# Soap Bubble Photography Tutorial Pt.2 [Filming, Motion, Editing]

order to keep my video interesting it was important to me to cut frequently but also to keep my transition smooth and creative I think my favorite transition would be the cross zoom function I used it a whole lot and in order to keep it from looking too generic I combined it with different
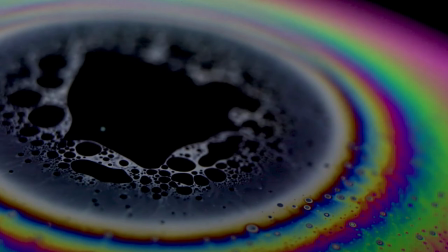other transitions such as dip to black or crossfade for example my goal here was to make it appear as if I just zoomed in really quickly and then continue without an obvious jump between scenes.
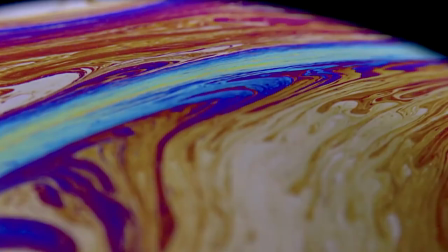Another way to draft interesting transitions is to just have a play with different effects such as a layer mask which I used for this transition. Another important thing to consider when cutting video is to create a flow that matches the audio. That's why I did my best to place cuts where they fit and to time my footage in a way that syncs up well with the audio.
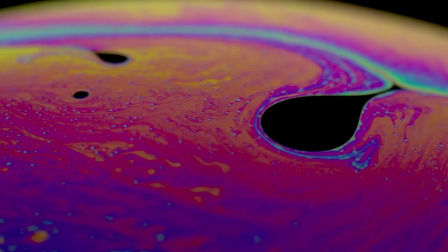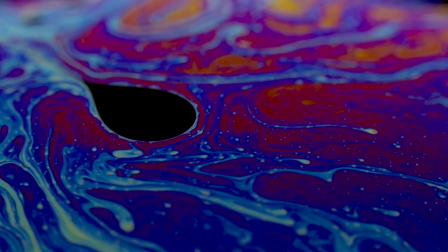For this purpose I used a lot of speed ramping in order to adjust the pace of motion according to the sound and speed ramping in Premiere is
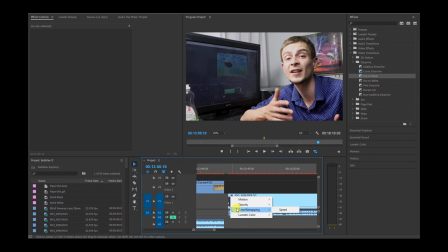really easy just right click on the little yellow FX button on your video clip and select time remap speed now you're able to use the pen
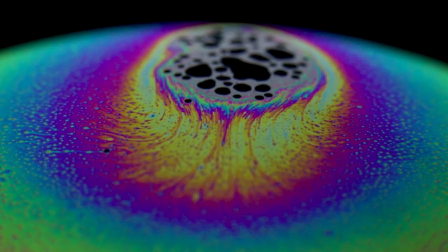tool in order to create smooth gradients or an abrupt change of speed once all the cutting is done there really is just one last thing left to do and that's color grading to make this part easier for myself I was cautious to keep my light so it's even across different sequences and to shoot everything in the same white balance. That means that now I can nest my entire sequence and I only have to apply the color grading once to the entire clip.
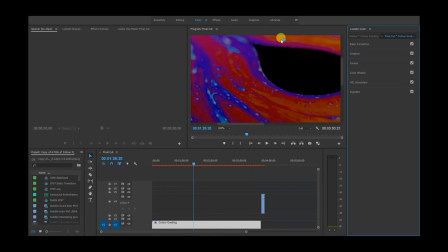Unfortunately for us photographers, the color grading section of Premiere is designed pretty similar to Adobe Lightroom and Camera Raw and some parts are essentially the same.
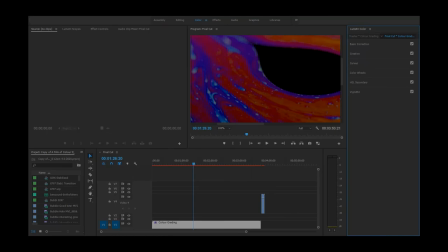This makes it easy to adjust your settings and I just did some very minor adjustments to improve the contrast and make the colors pop better.
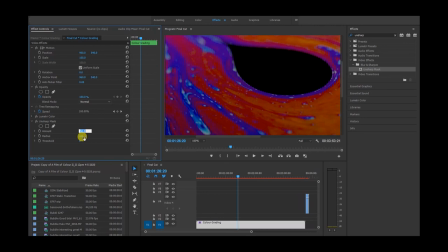To finish off I applied the unsharp mask effect for just a tad more sharpness and then some slight noise reduction to keep the noise levels low Now I think I've got everything covered if I haven't or if I left any questions open feel free to ask them in the comments below I'll be happy to answer them as good as I can and thank you for taking the time to watch this video I really hope you got some value out of it and that you may now feel inspired and prepared to explore this magical world of
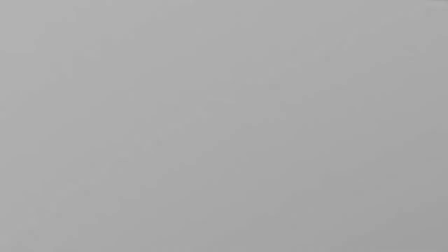colors yourself thanks so much have a good day it also allows me to mount it right at the center of gravity which just makes for the smoothest possible footage when you move the camera around almost this thing is heavy that is going to in after league create I
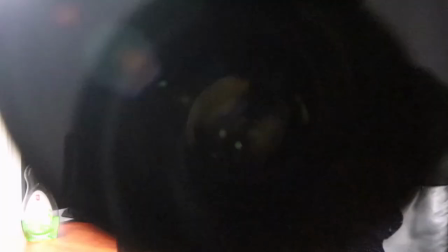was so close to fill my footage I used my foot and if all this sounds like too much work or you just don't and if all that sounds like too much work or you just don't have the right equipment don't worry i've got you covered in the next section so many outtakes hey the bus leaves in like four minutes i'm not gonna catch it now okay you don't worry i just got another one for the outtakes nothing never mind i'll see you soon no i'm not coming yeah okay i love you bye